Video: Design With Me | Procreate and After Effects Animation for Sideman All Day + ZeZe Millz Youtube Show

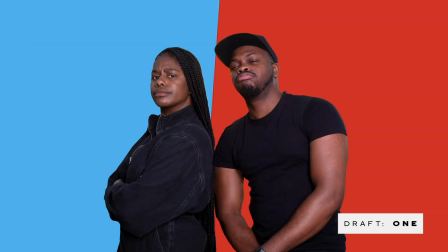(4:08)
It's literally just showing the placement and the pace of the elements so that I have an idea of what's in the frame. So it's the first digital representation of the storyboard. But the next part of adding the first layer of the parallax animation I talked about and that transitions between each of the scenes really brings it to life.
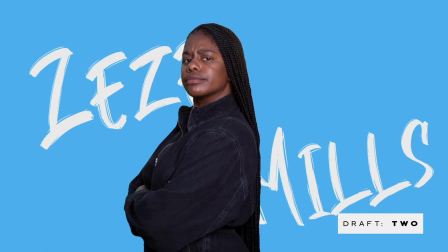(4:24)
So you can see here we've started to add those Netflix style movements to the characters and started to add that zoom transition between the scenes to make the design feel more seamless and less light.
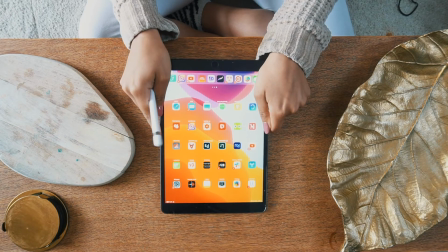(4:35)
So the next take is creating the illustrations for the characters.
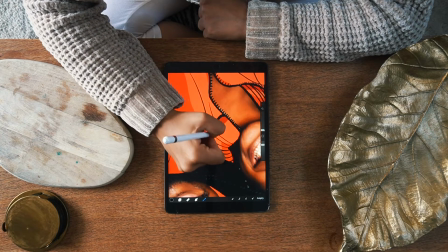(4:38)
I'm using my iPad Air and Apple Pencil One because I was too broke to buy the Pro and honestly it works fine and it saves you like maybe £500.
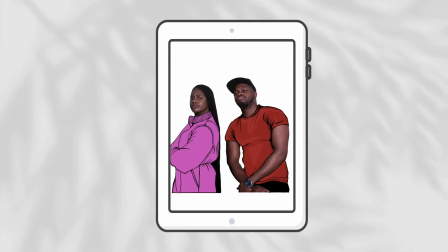(4:45)
I use Procreate to design the illustrations and I'm still pretty new to the software but I feel like if you use the Photoshop or even just using your drawing it's a great tool.
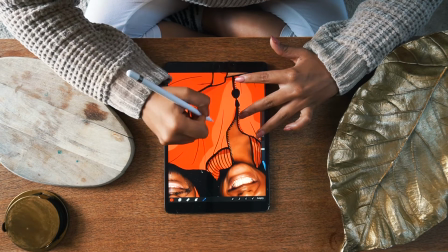(4:53)
I created the illustrations in three layers of colours for the highlights and shadows and bases and gave it a black overline to give it that cartoon feel.
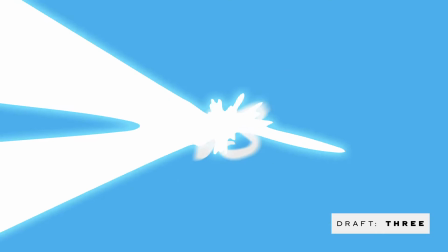(5:00)
So after testing that the illustration works well on the animation, this process is then repeated eight or four times with way too many snacks for each of the photographs.
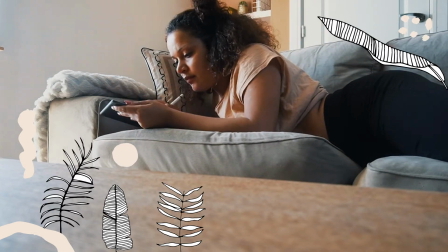(5:08)
So again, moving on swiftly. One day later.
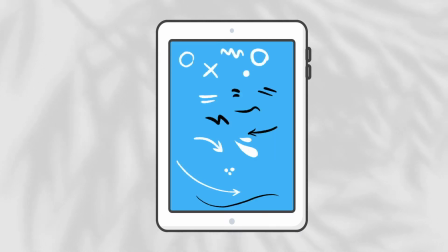(5:13)
Oh, and I almost forgot to mention at this point that this is where I designed the floating element bits. And at this point, this is where the animation has got to now.
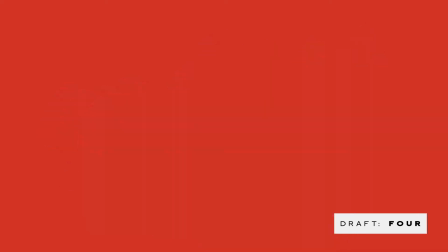(5:22)
I added in this cool colour changing element to make it feel like you were selecting the character's clothes and that the character has been selected for battle
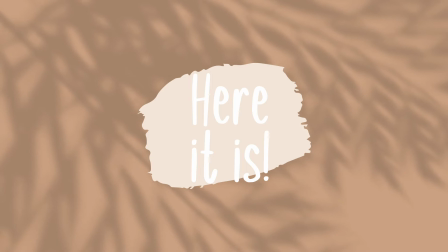(5:28)
but let me just shut up so that you can watch the final animation with the sound and
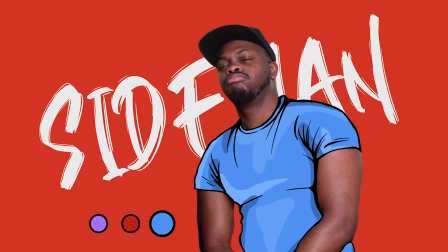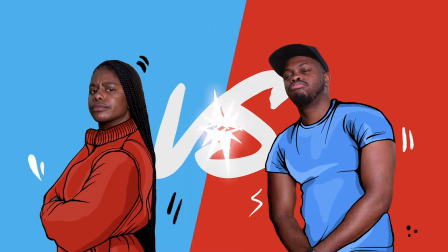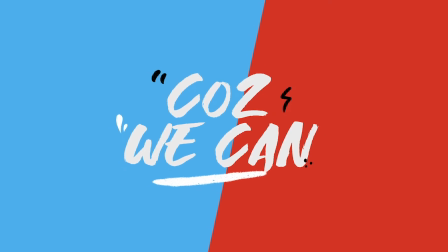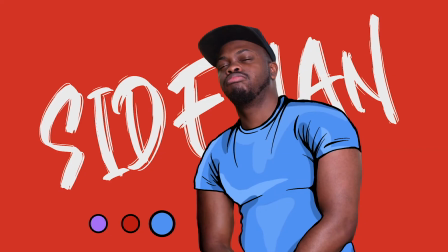(5:51)
that's the final video I really love the way this came out I had such a great time designing it as well so
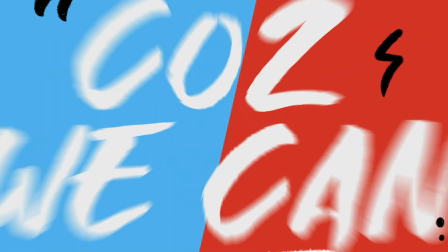(5:59)
I really hope you enjoyed this journey too for those who don't know me I'm Laura aka Melius and I'm a creative designer day-to-day and I'm putting out videos what
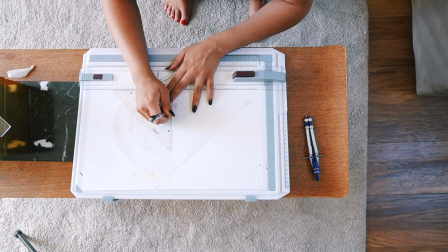(6:08)
about interior design entrepreneurship design and my life including
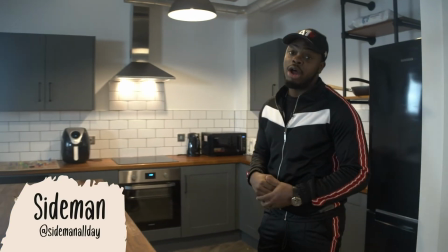(6:13)
a room makeover with Simon all day you're walking you don't walk like a
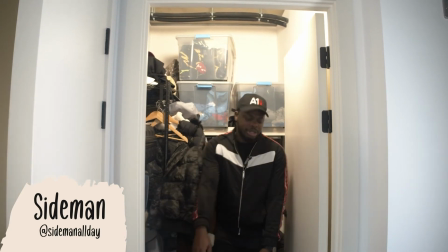(6:17)
mile in that but you do enter the room and you can kind of close the door if you like squeeze off
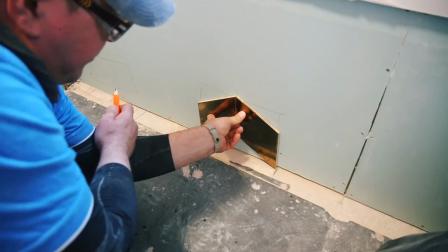(6:22)
in that you know I'm saying my bathroom makeover and
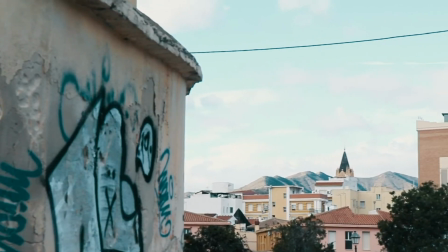(6:27)
my solo trip to Malaga you
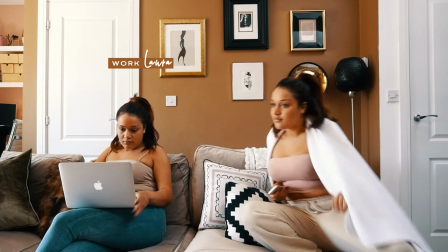(6:33)
can check out my latest video all about how I work from home and my office set up and how I designed it to work productively from home
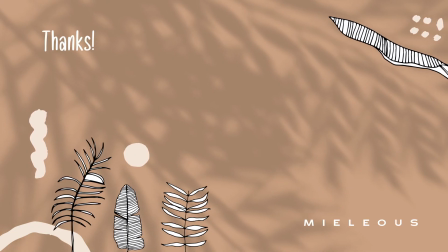(6:40)
so make sure that you like this video and subscribe to my channel to check that out in the future but until then bye